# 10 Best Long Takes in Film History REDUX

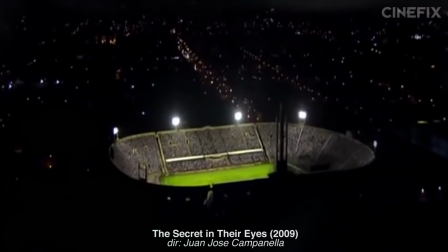And from there, we might compare Snake Eyes to the vastly superior opening shot from the secret in their eyes,
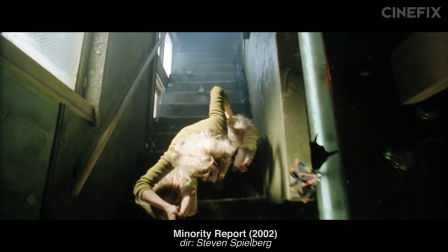that starts out in a helicopter above a stadium and then lands in its crowd before going on to over five more minutes of action.
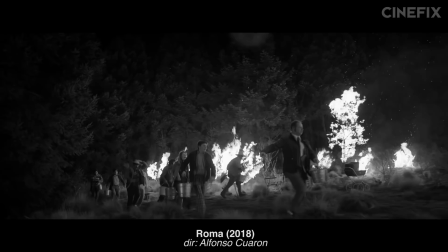Minority Report and Kill Bill both track overhead in order to keep us fully informed about a conflict in its geography. And if we're out and we could show it to you,
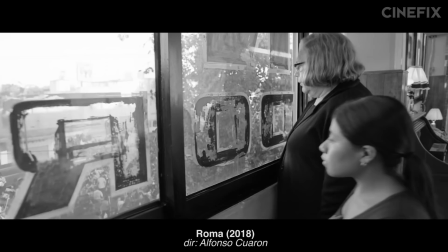we would be very tempted to go with the absolutely devastating hospital sequence from Roma that may well be Cuaron's best shot ever directed.
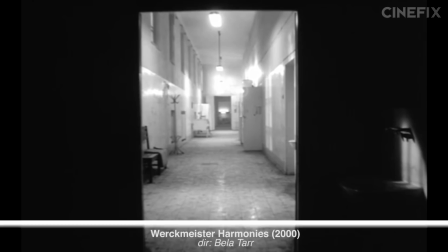However, instead we're going with a different hospital sequence that is more than worthy of our slot, this time from Bella Tarr's Workmeister Harmonies.
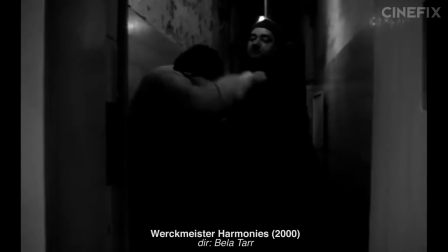In a film whose average shot is over three minutes long, this one, perhaps the most remarkable of them all,
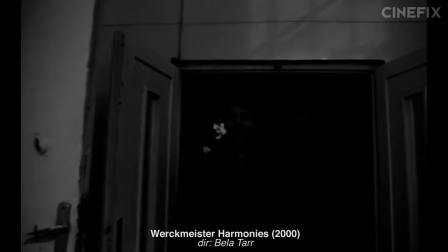finds an unnamed Hungarian town whipped into a frenzy by an ominous circus act that doesn't perform.
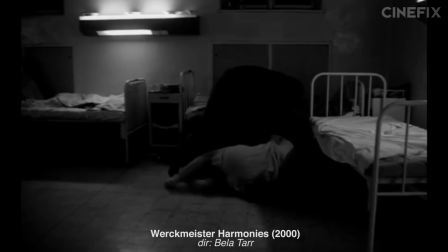It's rioters unleashing their directionless anger on anyone and everyone, clawing into a hospital and ripping it and its patients to pieces.
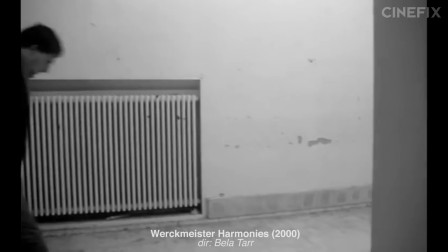And there's so much working in this shot. Its steady, impassive gaze seems at once unconcerned with the pace of its rabid subjects,
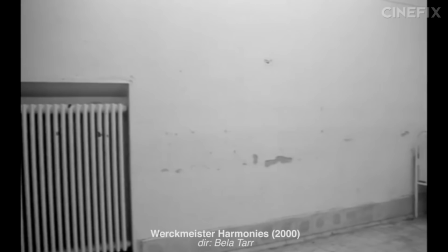satisfied to tarry behind, glide ahead, or shift its attention entirely, and simultaneously devastated by it.
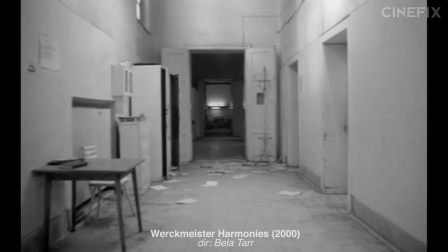Responding to this anger not with fury or outrage in response, but a great remorse at the senselessness of it all.
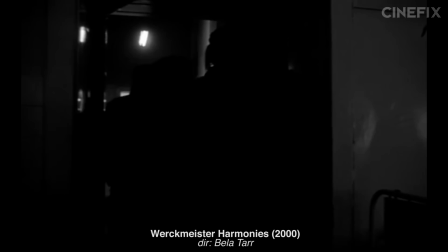But there's also something slowly relentless about it, as if the camera were a wise, all-knowing eye stuck in time, but sure of where it would end up.
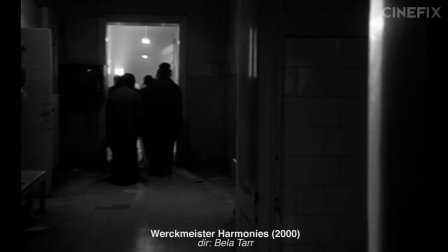Pushing forward unceasingly as if it had a final tragic destination.
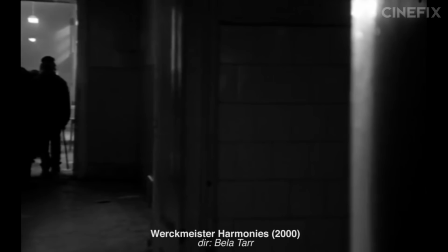And we can sense that we're not just heading nowhere, but that we will inevitably arrive.
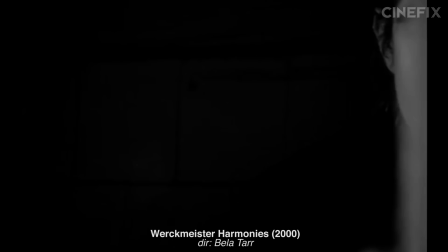And when we reach that destination and see the futility of this destructive force rendered impotent in an instant,
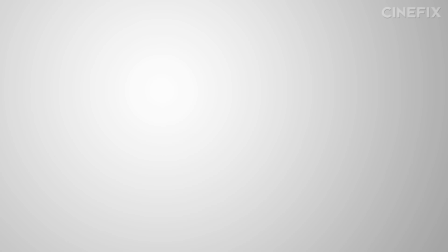the camera finally halts, and so do they, and so do we.
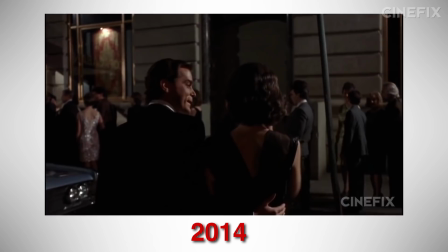Next, we turn to Goodfellas for its Copicabana tour, and we gotta be straight up with you, we're not replacing this shot.
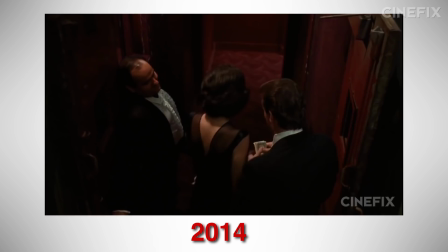It's simply the best of its kind, but we will consider those that come close. that kind being Steadicam masterpieces that take us into the belly of a new world.
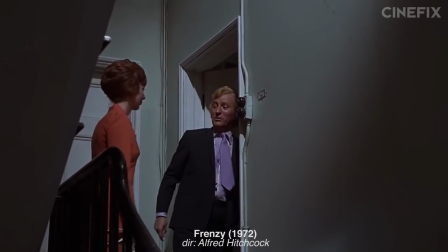Maybe David Bowie's hyperactive London intro from Absolute Beginners, or Ryan Gosling's build up to the globe of death from Place Beyond the Pines.
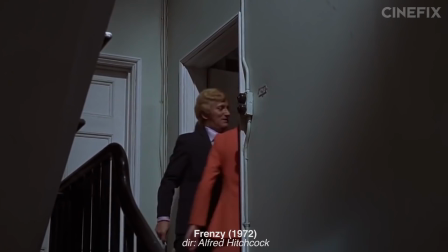There's Shaun of the Dead's two parallel tours of his neighborhood corner store, and Frenzy's long walk to the murderer's flat followed by its brilliant camera only retreat.
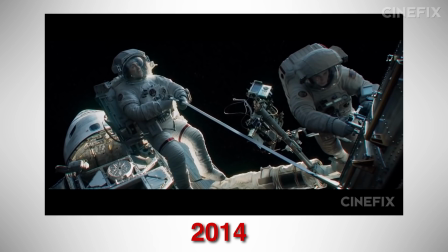They're all great, but they're no good fellas.
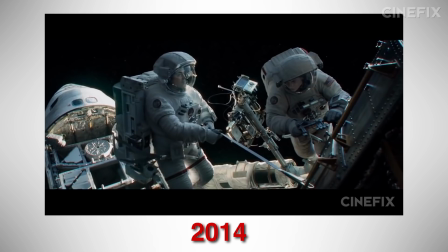Finishing off our review of the last incarnation of this list, we had two shots from Alfonso Cuaron.
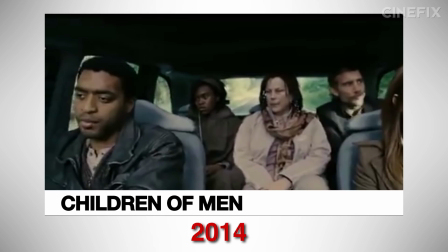The opening of Gravity, and his car shot from Children of Men.
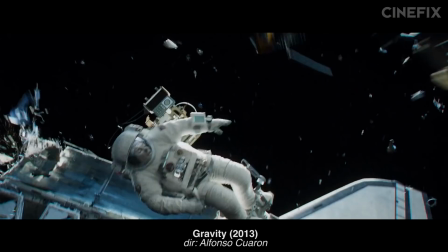Now, many of our commenters decried the inclusion of Gravity because of its heavy use of CGI, while others decried our Children of Men pick because it wasn't the battle scene shot.
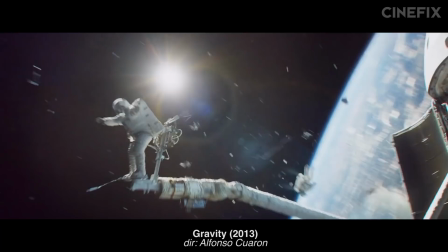Now, we understand the first complaint. We loved the Gravity long take because of the experience it created for us.
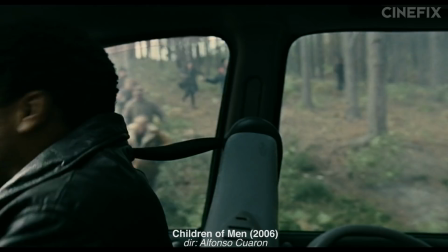But part of the fun of a long take is thinking about how utterly improbable the shot was to actually pull off.
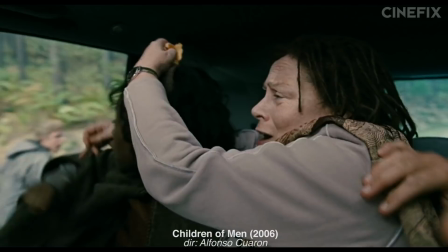And gravity just doesn't tick that box. But if we're talking camera complexity, we don't think it gets much crazier than the Children of Men car shot.
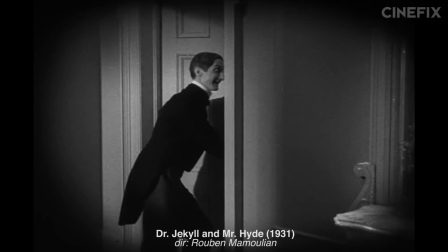Other contenders in a category about it might include the contact mirror shot.
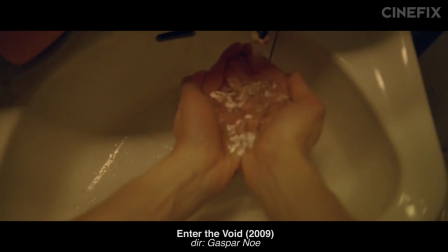The Dr. Jekyll and Mr. Hyde POV take was pretty impressive for its day. And who's to forget some of the longer stretches from Enter the Void?
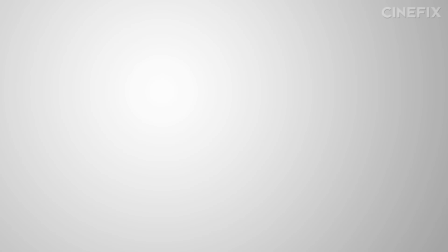But even with one digital stitch in the middle of it, either half of the car sequence from Children of Men leaves you wondering how the hell they pulled it off. So we're keeping it.
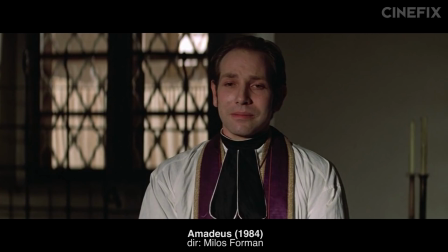Of course, with all those categories combined, and quite a few of our old picks eliminated, we're left with two more slots to get us to ten.
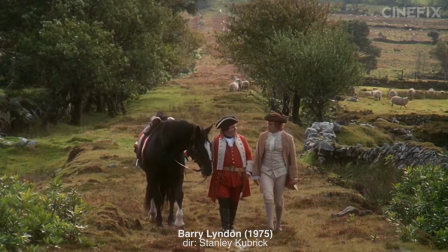Which is great, because we think there are a few niches we didn't look at last time around. And the first avenue we'd expand our search down would be that of the static long take.
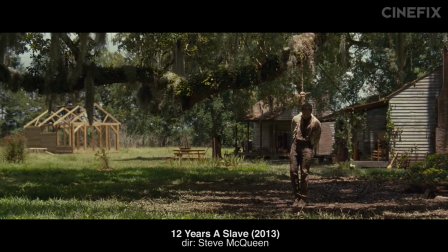The long take that's almost the exact opposite of Children of Men's car scene. The camera isn't doing anything impressive, it's hardly doing anything at all.
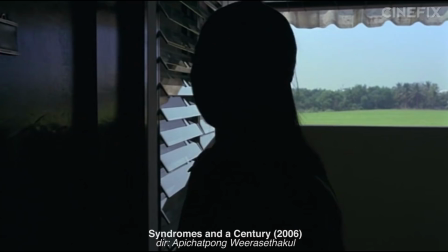It's sitting there and maybe panning if we're lucky. The result is a simpler, quieter effect, but an effect nonetheless, less,
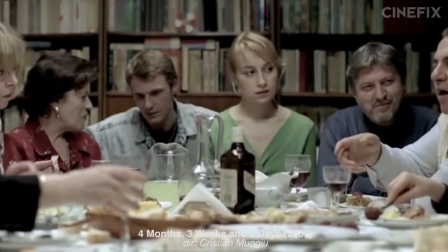as seen and heard in the gentle conversation behind us as we stare out the window from syndromes in a century.
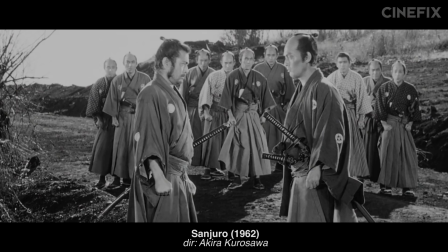And at the dinner table from four months, three weeks, two days.
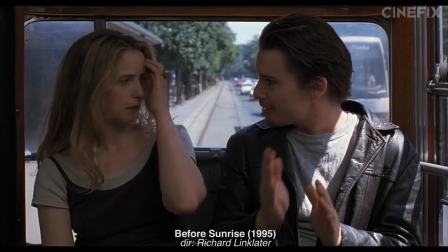The final duel from Sanjuro reveals its stillness for an uncomfortably long amount of time before finally erupting in violence.